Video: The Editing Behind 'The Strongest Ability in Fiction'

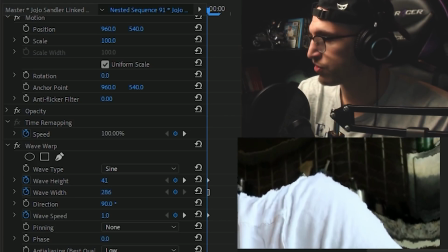And then you can sort of understand the larger the wave width, the more wavy it is.
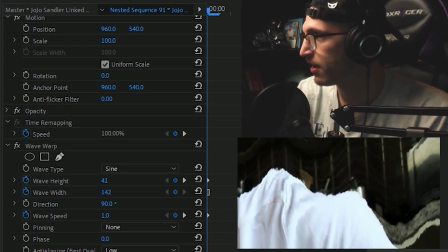And you know, that works for some effects if you want to do some fun stuff with that. I've definitely done that in the past, but in order to achieve the video effect,
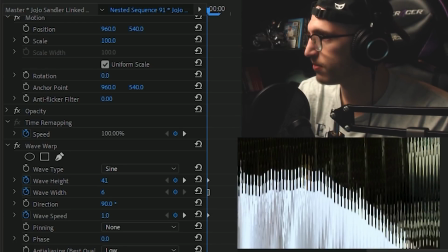we go down, make these waves so small that they become lines, and you can't even differentiate them.
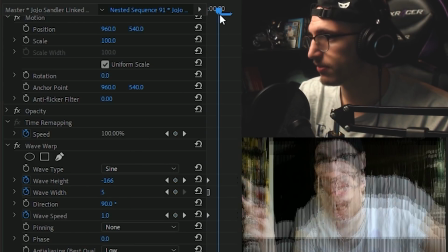It also can do something else, where now we have 3 Alaxes here.
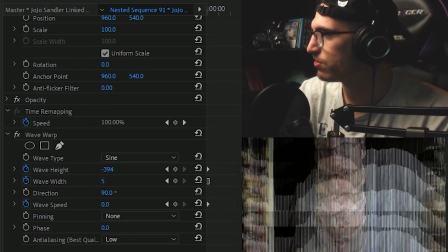How did that happen? 1 was enough! Ah! I don't know why it does this, because I think this is just an illusion.
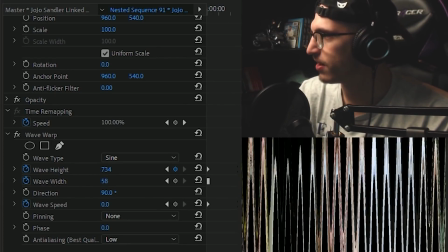Because if we do this, that's how it comes out. You know what I'm saying? It's just the wave, and it's only really 1, but I think what's going on here is because there are so many small waves,
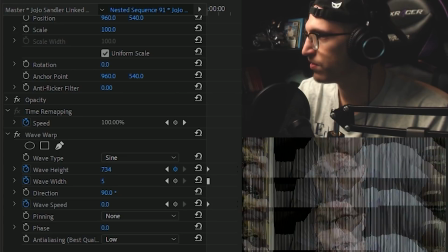it creates this optical illusion within After Effects. I think. It looks very cool, doesn't it? That's all I really do. So this is only, when we really look at it, oh, the wave speed kinda...
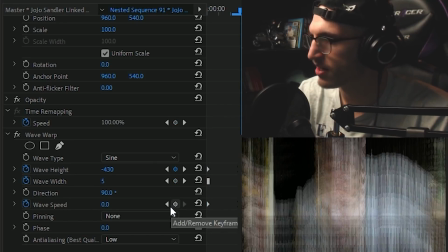Oh, the wave speed goes down to 1 to 0, because if it's not 0, then I think it moves.
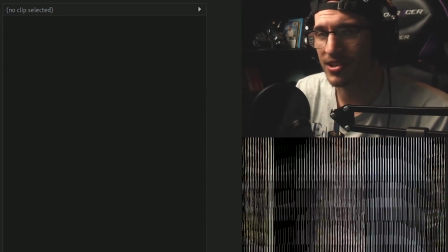Yes. So, but I wanted, you can even use this if you wanted to do a VHS effect, but I didn't want it to move.
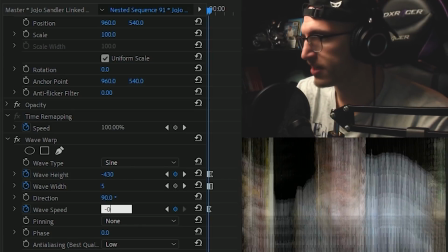Instead, I wanted it to be stopped, because it's paused. But honestly, it would look good even if I didn't do that.
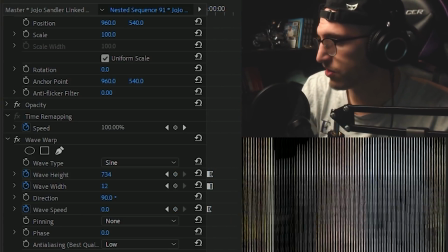And with the fractal noise and the movement, looks great. Couple that with this top layer.
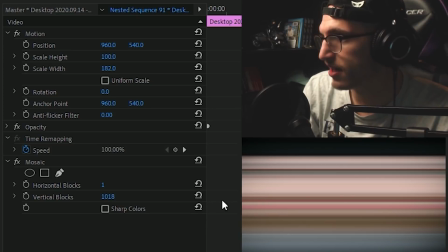Look at this. You never want that in your life. Let me tell ya. Quite literally. Altogether, it came out pretty cool.
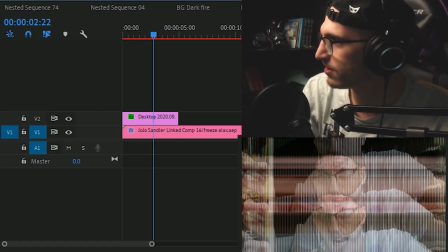Oh, ew, ew. That's what it looked like. You can see the same thing goes on with the intro.
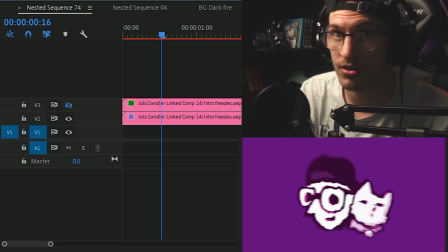The exact same thing. I did the fractal noise on the intro with the displacement map. Froze it.
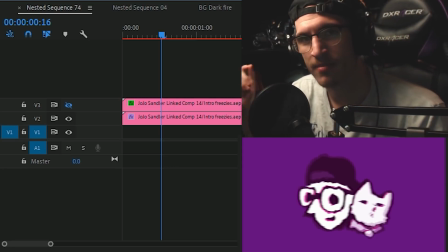I also did a few layering things, blend mode, so it could look like the colors are tearing. That's always really fun to do, but it's an extra step if you want to do it. And then I just produced the same layer, and as you can see, stretched it.
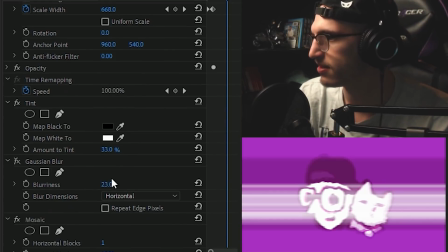If you don't want any of that, you can see it's stretched with the blur, tint, and mosaic, and it's the same layer when we take that off.
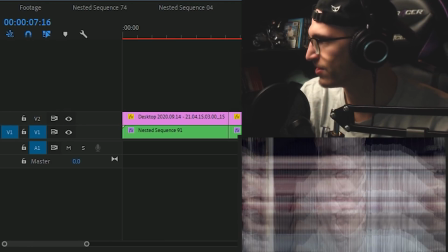And this was sort of funny. I know everyone likes to see the cat footage. How was the cat? Where is it? All of this is Mr. Cat.
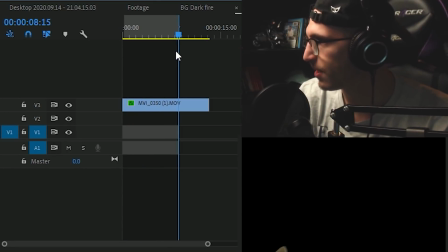This was actually a camera transition.
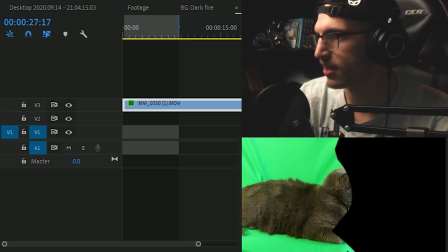But if we take off the Ultra key, there's a thing you can use to green screen, and there's a mask on him, so taking that off, you can see is just a little bugger
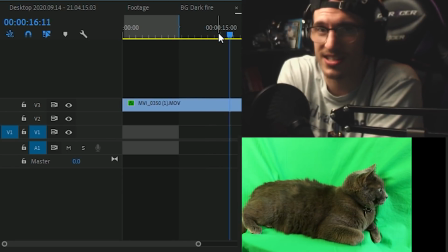sitting. And this is old footage. I did this like 2019 or 2018.
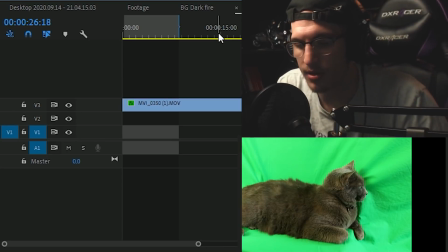But yeah, if I get cat footage, I usually get it all at once because I don't like making him do anything he doesn't want to do.
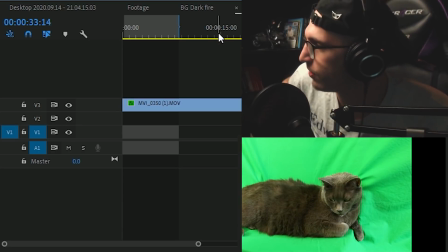And he's really good, like, don't get me wrong. Like, look at him, he's just sitting. He loves it. He loves the attention. Look at him, he is yawning. And then I'm playing with a toy in the background. People wonder how I get him to do things.
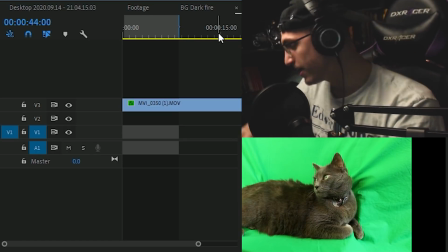I don't have the toy here, but I just go, hey cat, how are you? He's like, oh!
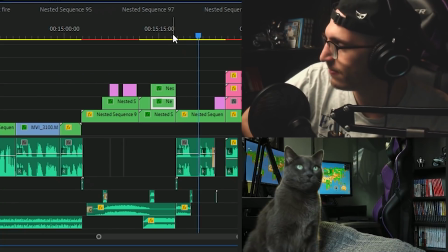Canonical feats I've... And? Whoa, cat, did something just happen?
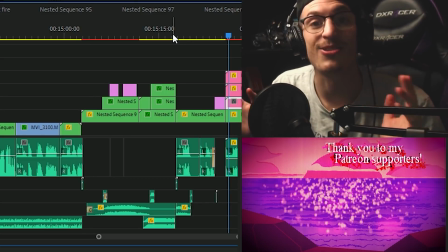I like that ending a lot. It basically makes the video so it never existed, which is perfect for shitpost content on this channel. Love it. Yeah, that's all I wanted to talk about. I guess the final thing is the Sandler... Oh, this is my iPad. Very pretty. Essentially, I actually took a long time because I wanted it to be...
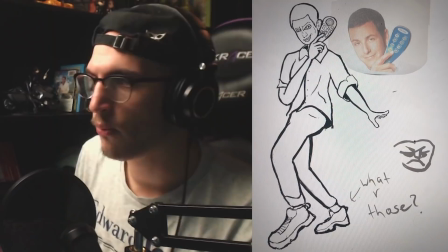It's sort of hard to see. I wanted to get the proportions correct because...
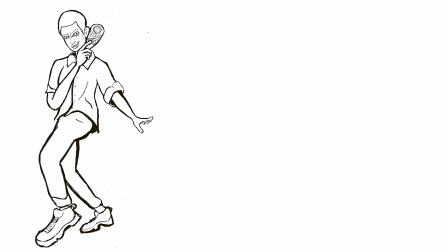you know, I like doing... My style is cartoony, so whenever I have to do realistic proportions, I can do it, it just takes longer.
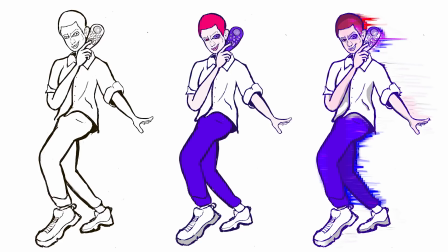And I definitely wanted to get that JoJo pose because it was a reusable asset I used the entire video.
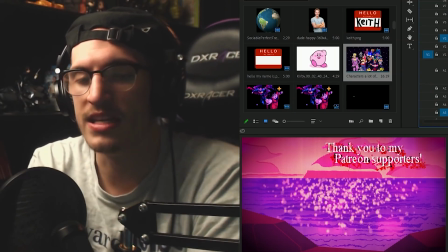So maybe I'll do... When I have more individual assets I've made for videos, because that could be a fun video too.
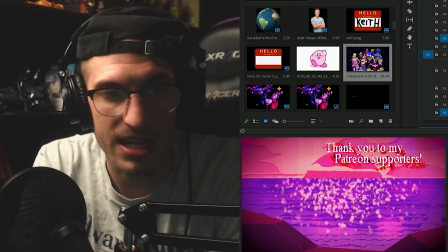Anyways, that has been it for me. Thank you everybody for watching.
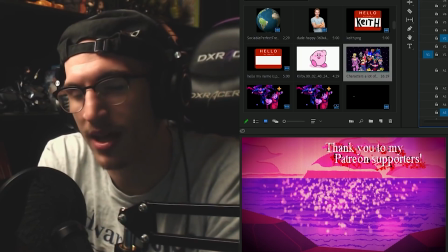If you like this, please subscribe. If you support this channel, it supports me.
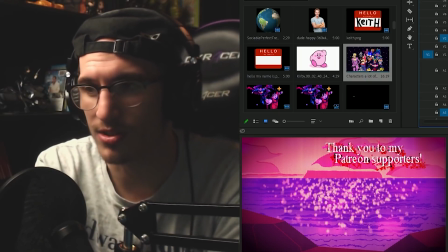All these channels are mine. But this is sort of stuff I wanted to do on the side because I feel like I could help those interested in editing.
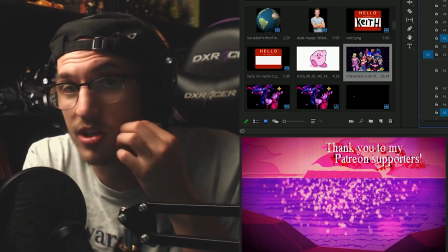Because I learned a lot of this on my own.